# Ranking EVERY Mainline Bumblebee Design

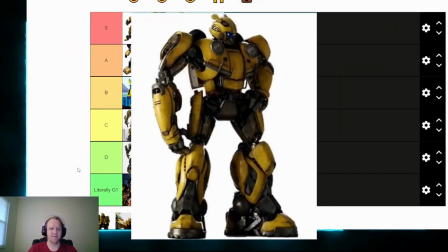1232s
Bumblebee is an interesting one because his design is very clearly inspired by the Movieverse Bumblebee, but like the G1 Bumblebee, he turns into a Volkswagen Beetle. And this is the first time he's turned into a Volkswagen Beetle since Generation 1.
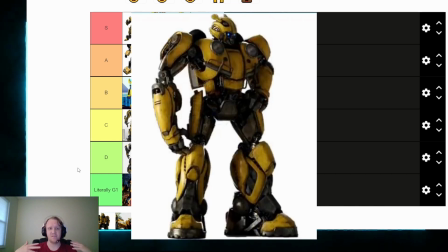1247s
The design of this character is rounded out. He's very spherical, for lack of a better term. They made him look a lot younger, a lot cuter, a lot more vulnerable, and honestly, it's one of the most charming designs for Bumblebee out there.
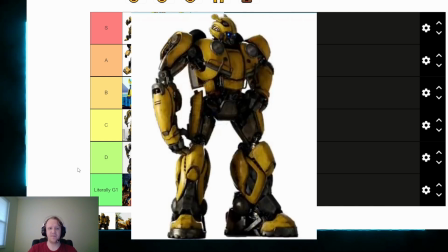1262s
It doesn't really have quite as much of that, you know, warrior aesthetic that you expect from Bumblebee, but I think that's fine because most of Bumblebee in that movie is kind of just trying to remember who he is and trying to,
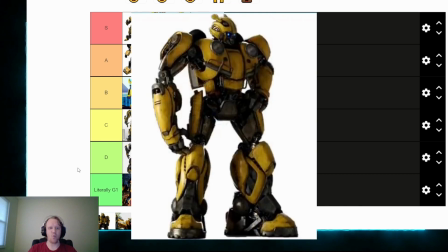1277s
you know, rekindle that warrior spark. I think this is a really good design for that. For what they were doing in the movie, for what they were trying to do, I think it's fantastic. It's really right up there with the original Bayformers B. It's just a great design in general.
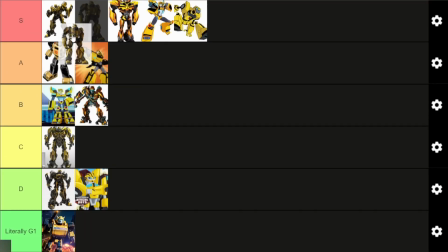1293s
I'm going to put that right here in the dead middle of S tier, right in between Cyberverse and Prime B,
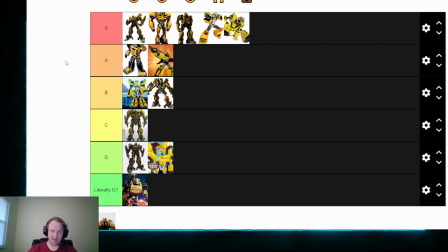1303s
because Prime B is basically just a simplified Bayverse B. And finally, the most recent Bumblebee that we have on the list,
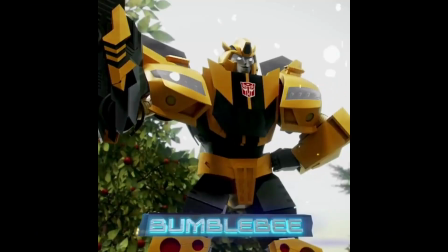1312s
Earthspark Bumblebee.
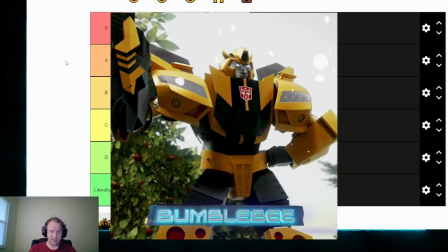1313s
Transformers Earthspark is the newest Transformers cartoon at the time of this video's release, and Bumblebee's design is, again, a design that kind of uses a bit of the evergreen aesthetic, but it also tries to do something a little bit more of its own thing.
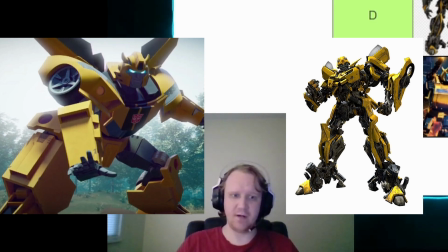1331s
It's got a little bit more movie inspiration in the chest area, making him look a little bit bulkier in the chest. The shoulder kibble is, again, very prominent, as well as the shoulder wheels.
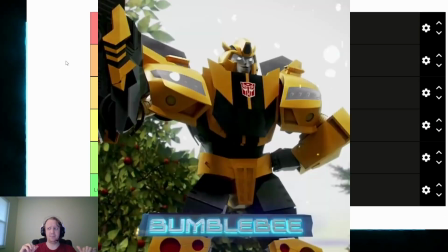1345s
It's very much an evergreen designed Bumblebee. I don't think it hits quite as well as Cyberverse Bumblebee does, but I do think it's a really solid design. And that's saying quite a bit because I'm not huge on a lot of the designs in Earthspark in general.
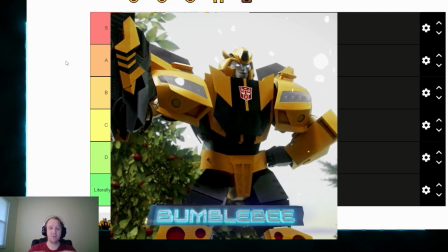1363s
As much as I don't like, you know, the general look of Earthspark personally, I actually quite like Bumblebee here. He's not as good as Cyberverse B, and that does knock him down pretty far. Like, there's just a better evergreen-inspired B, and that's Cyberverse.
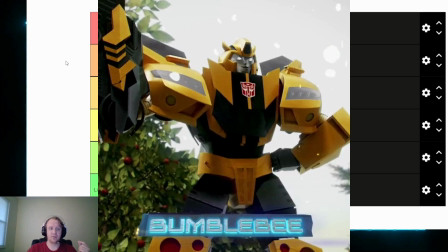1383s
But Earthspark B is really solid. I think he does a really good job of looking like, you know, he's been around the block. He's, you know, a tough warrior, a tough soldier. As it stands, it's hard for me to put him in S tier, and honestly, he doesn't have enough distinction from other versions of Bumblebee to make him an A tier.
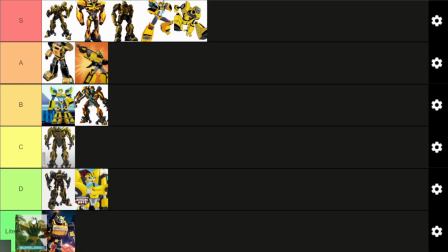1405s
So he's solid, but nothing special. I'm going to put him at the bottom of B tier.
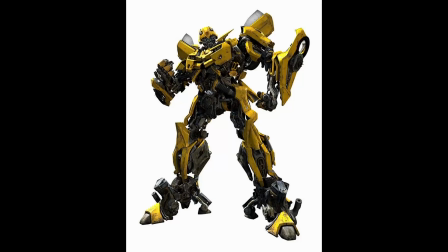1412s
And that's the tier list. In S tier, we have the first Movieverse version of Bumblebee from the 2007 movie.
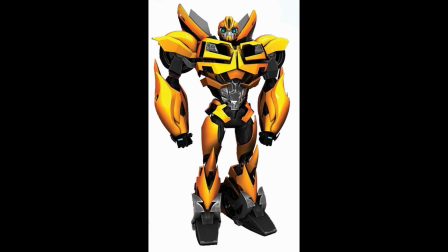1419s
We have Bumblebee from the Transformers Prime cartoon. We have Bumblebee from the Bumblebee movie from 2018.
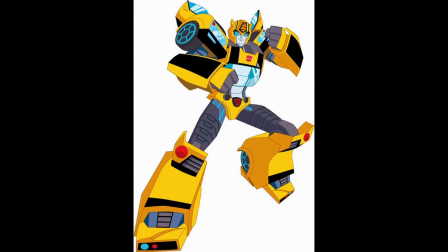1428s
We have Cyberverse Bumblebee, and we have animated Bumblebee.
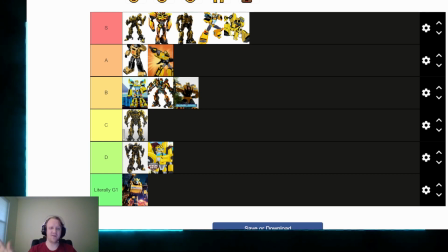1433s
Great versions of Bumblebee, all of them very distinct, very unique, very good representations of the character.
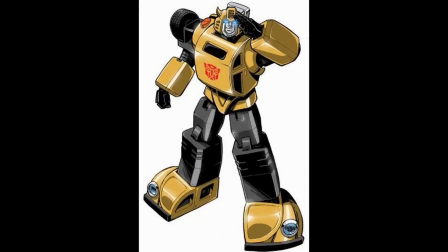1440s
In A tier, we have Generation 1 Bumblebee, the classic, the original.
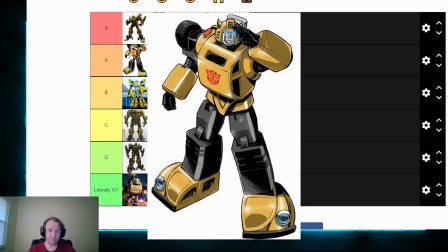1445s
The boxy aesthetic can take a little bit getting used to compared to a lot of the other people here, but it's still really good. It's iconic. It's how Bumblebee looked for the longest time. This is iconic for a very good reason.
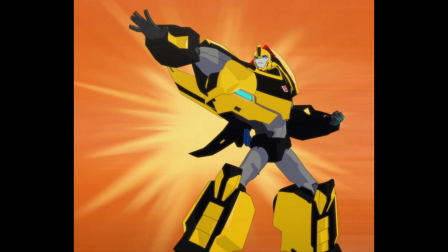1457s
Sharing the A tier is Robots in Disguise Bumblebee. He's a little bit older, he's a little bit more petulant, he's a little top heavy,
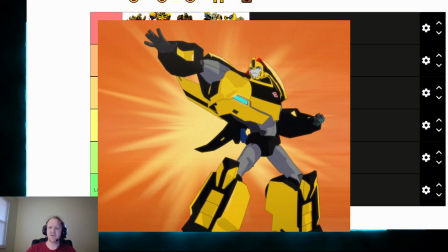1465s
but I think it's a really solid design that showcases the direction of the show really, really well.
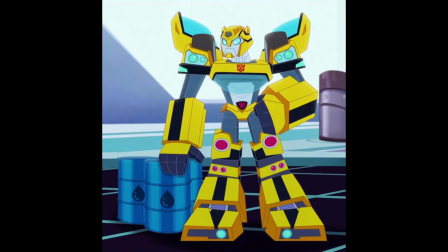1471s
Over in B tier, we have Rescue Bots Academy Bumblebee, another Evergreen inspired design,
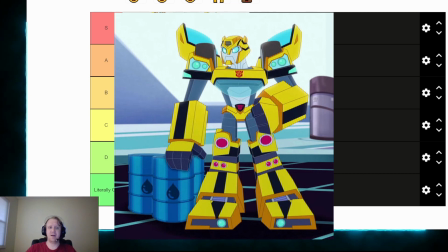1476s
but an Evergreen inspired design that I quite like.
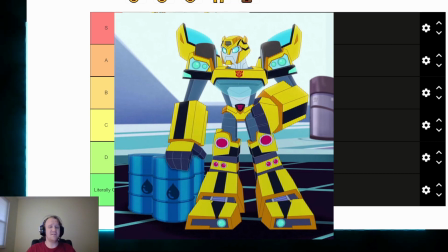1480s
There is a better Evergreen inspired design in S tier, but as far as these go, this one goes here at the top of B tier. We have the Last Night Bumblebee, also taking up B tier.
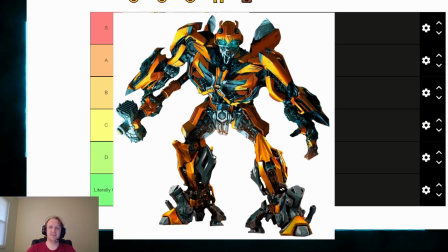1494s
It's a solid reintroduction of a lot of the elements that made the first Bayformers Bumblebee design so good. It doesn't quite hit the same mark, but it is pretty solid. And finally, we have Earthspark Bumblebee.
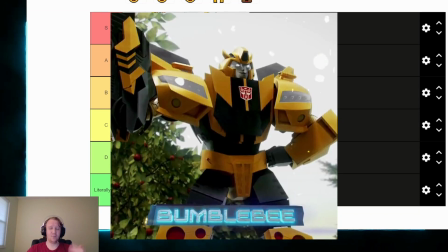1508s
Earthspark Bumblebee is once again an Evergreen-inspired design, but much like Rescue Bots Academy Bee, it doesn't hit the same as Cyberverse Bumblebee. So unfortunately, it goes here. Rocking out in C tier is Dark of the Moon Bumblebee.
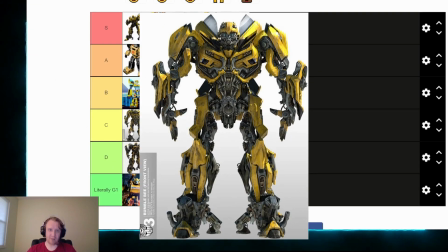1526s
This one is just a little bit too busy, it's a little bit too gray, it's a little bit too all over the place for my liking. It's not quite as bad as what starts off D tier, but it is not necessarily a great design.
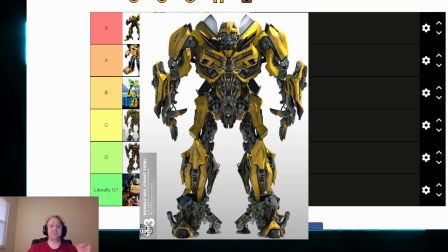1541s
It's serviceable, it's functional, but it's not particularly good. Rocking out the beginning of D tier is, unfortunately, Age of Extinction Bumblebee.
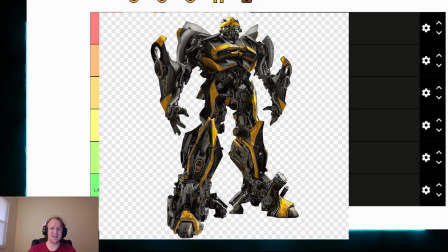1551s
Age of Extinction is one of my least favorite Transformers movies, and unfortunately, this particular design doesn't really do the film any favors. Bumblebee's very distinctive bright yellow color scheme, it's starting to get lost under all that chrome.
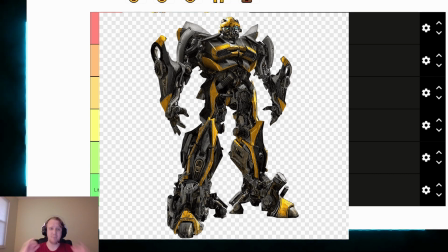1567s
You're really starting to lose what makes Bumblebee distinct, what makes him memorable, what makes him unique, and as a result, you begin to lose him on the screen. I don't think this is a particularly good design. Unfortunately, I have to put it in D tier. At the very bottom of the list, with the exception of the literally G1 tier, we have Rescue Bots Bumblebee,
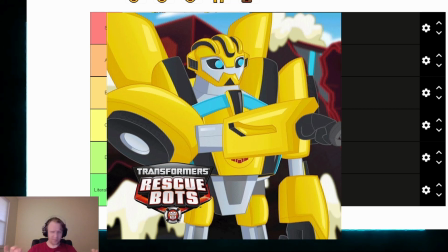1586s
trying to take the already streamlined, beautifully streamlined Prime Bumblebee design and trying to streamline it further. It kind of misses the mark and just makes him look like a weird alien, which, admittedly, he is a weird alien, but he's also supposed to be likable.
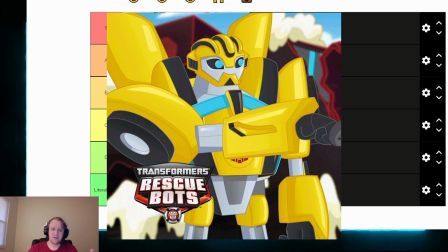1601s
I don't like this very much, so unfortunately, D tier for this particular design.
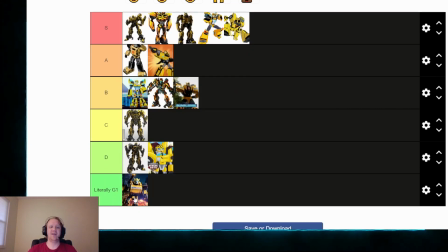1606s
And in literally G1 tier is War for Cybertron Bumblebee.
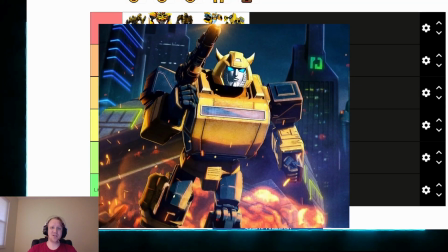1611s
The War for Cybertron trilogy is literally just G1. All G1 aesthetics, just very gritty, very dark and scuffed G1 aesthetics. Still G1, so it's going in the literally G1 tier. And that's it.
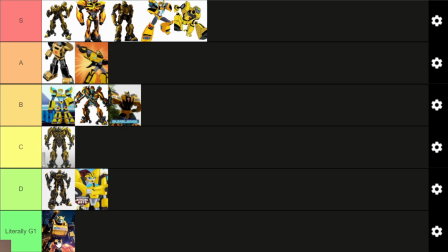1627s
That is the entire tier list for every mainline design of Bumblebee in a TV, cartoon, or film. TV show, cartoon, or film. I need to think before I talk. So, what'd you think?
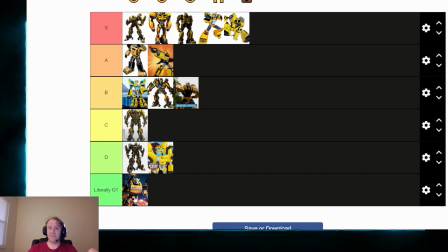1640s
Leave a comment down below, subscribe if you want more of this, and you can follow me on Twitter at CCharmanderK.
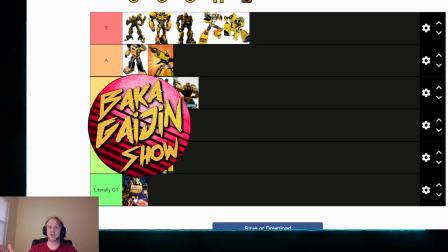1646s
I'm also on the Baka Gaijin show over on Zeke Freak's channel.
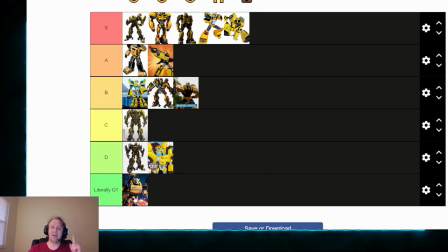1649s
We do new episodes every Saturday, and the episodes are uploaded every late Sunday or early Monday. Until next time, my name's Kevin. I'll see y'all later.